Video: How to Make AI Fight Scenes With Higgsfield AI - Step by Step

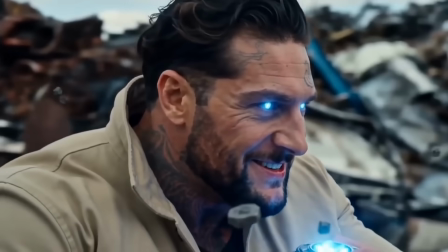496s
Scavenger went from losing on the ground to controlling the environment, and you feel that shift the moment the scrap starts lifting.
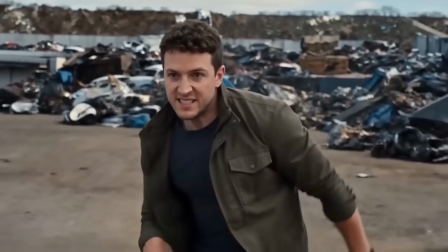502s
Connor's movement when he's pushing forward through the bolts can look a bit stiff, but we'll fix that in the final result.
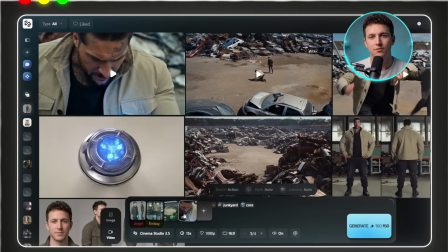507s
For our last clip, again, save video 3 as the reference. Every other reference and setting stays the same.
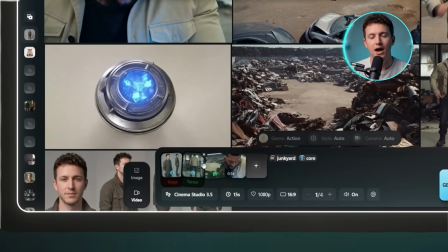512s
I'll just switch the emotions. Connor to rage and Scavenger to terror. The power has shifted again, and the emotions need to reflect that completely.
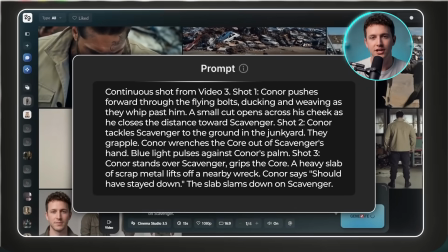520s
Let's generate.
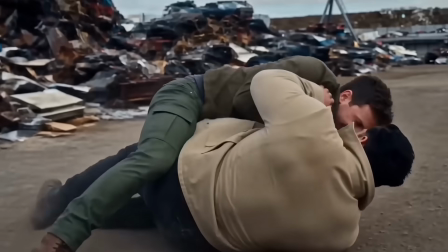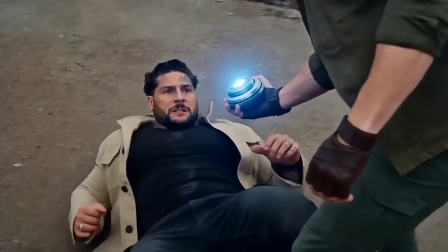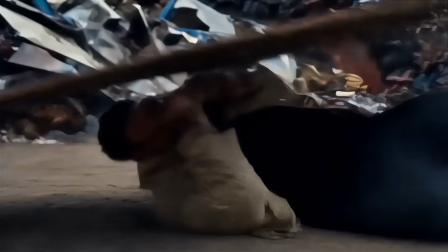532s Should have stayed down.
That final shot is everything.
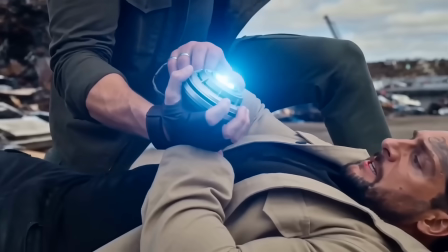537s
The moment the blue light transfers to Connor's palm, the whole sequence pays off.
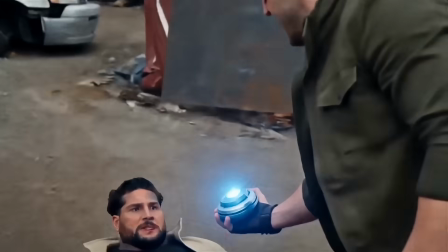541s
The core was always going to end up with him, and watching it happen feels earned because we built to it across 4 clips.
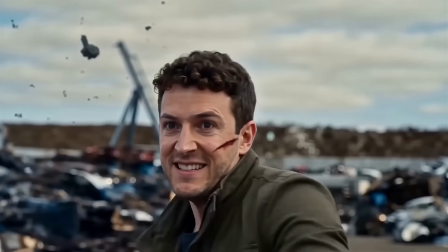546s
And his confident expression when he delivers the line is exactly like a scene from an actual film. Should have stayed down. That's what writing the story first actually does for you. It's not just planning, it's the reason the ending hits. The last thing left is putting all of our clips in order and seeing what the full sequence actually looks like. I'm using CapCut for this, but any editor you're comfortable with works fine. The assembly itself is straightforward, because the continuity we built through the video reference system means the cuts are going to feel natural.
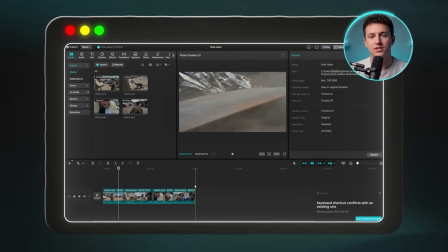575s
Import all 4 clips and arrange them in order. From there, trim any dead frames at the start or end of each clip, tighten the cuts so the action flows without pause,
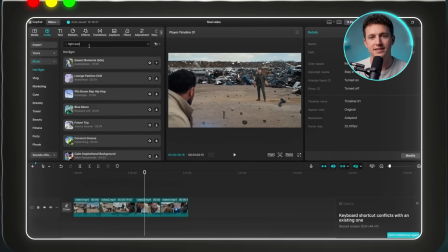583s
and let the audio from each clip carry the energy through the transitions. If you want to, add a music layer underneath.
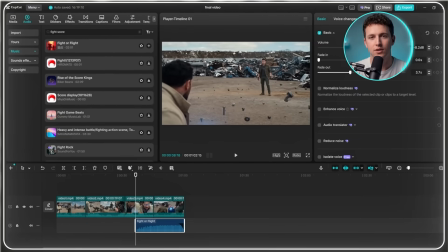589s
Something with a slow build that peaks around video 3 works really well with this kind of sequence.
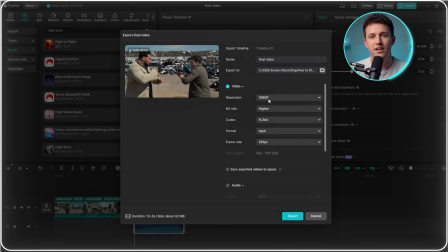594s
And here's the final video.
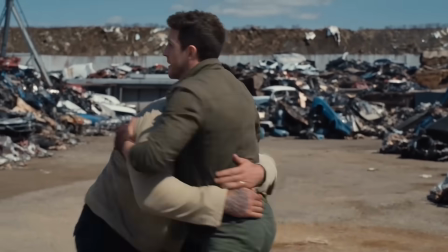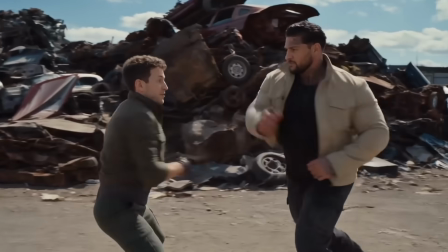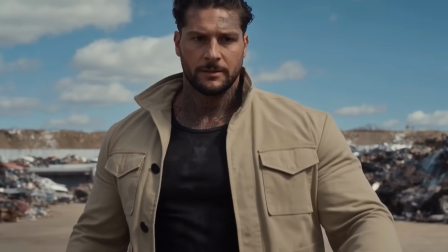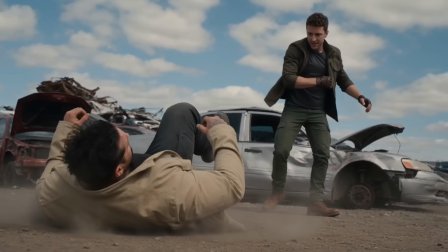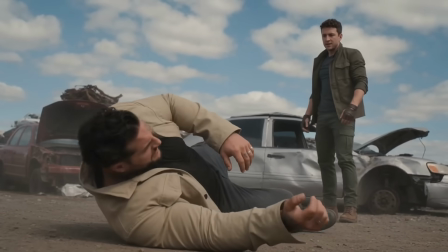617s Stay down.
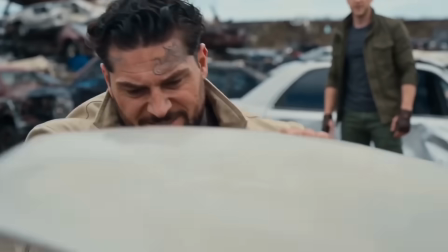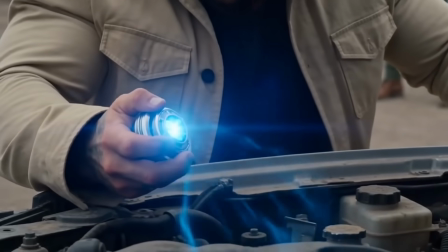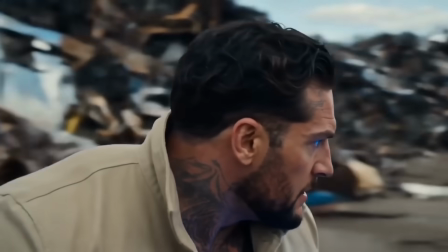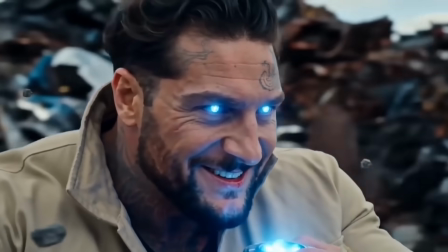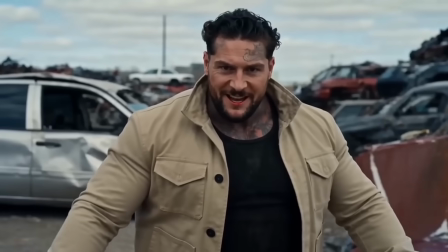640s Try this.
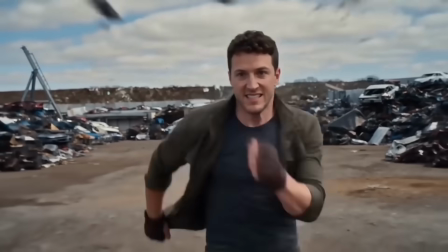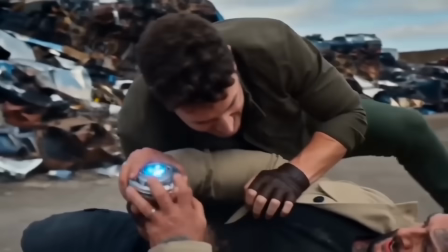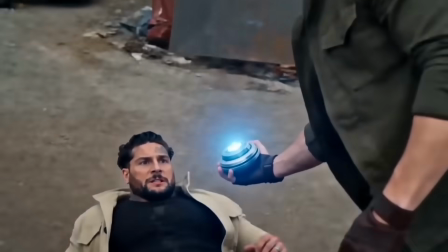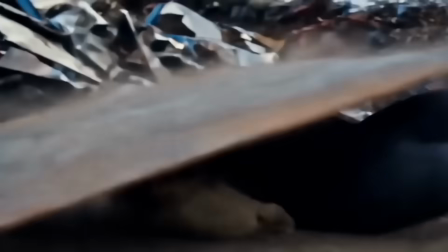656s Should have stayed down.
This is so satisfying to watch.
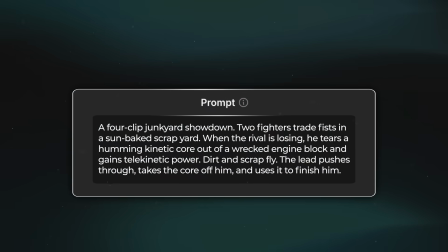661s
What makes this work isn't any single step in isolation. It's the combination of writing the story, building all the assets, using video references to chain the clips together,
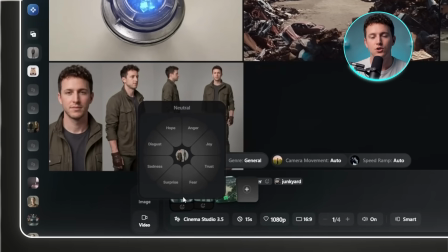670s
and letting the emotion settings handle the character work so you're not trying to describe everything through the prompt alone. Each piece supports the next, and the result is a sequence that holds together in a way that most AI video content just doesn't. And with this workflow, you can create your own AI fight scenes with any story you want using Higgsfield. So if you want to get started, use the link in the description to sign up. Thanks for watching, and I'll see you in the next one.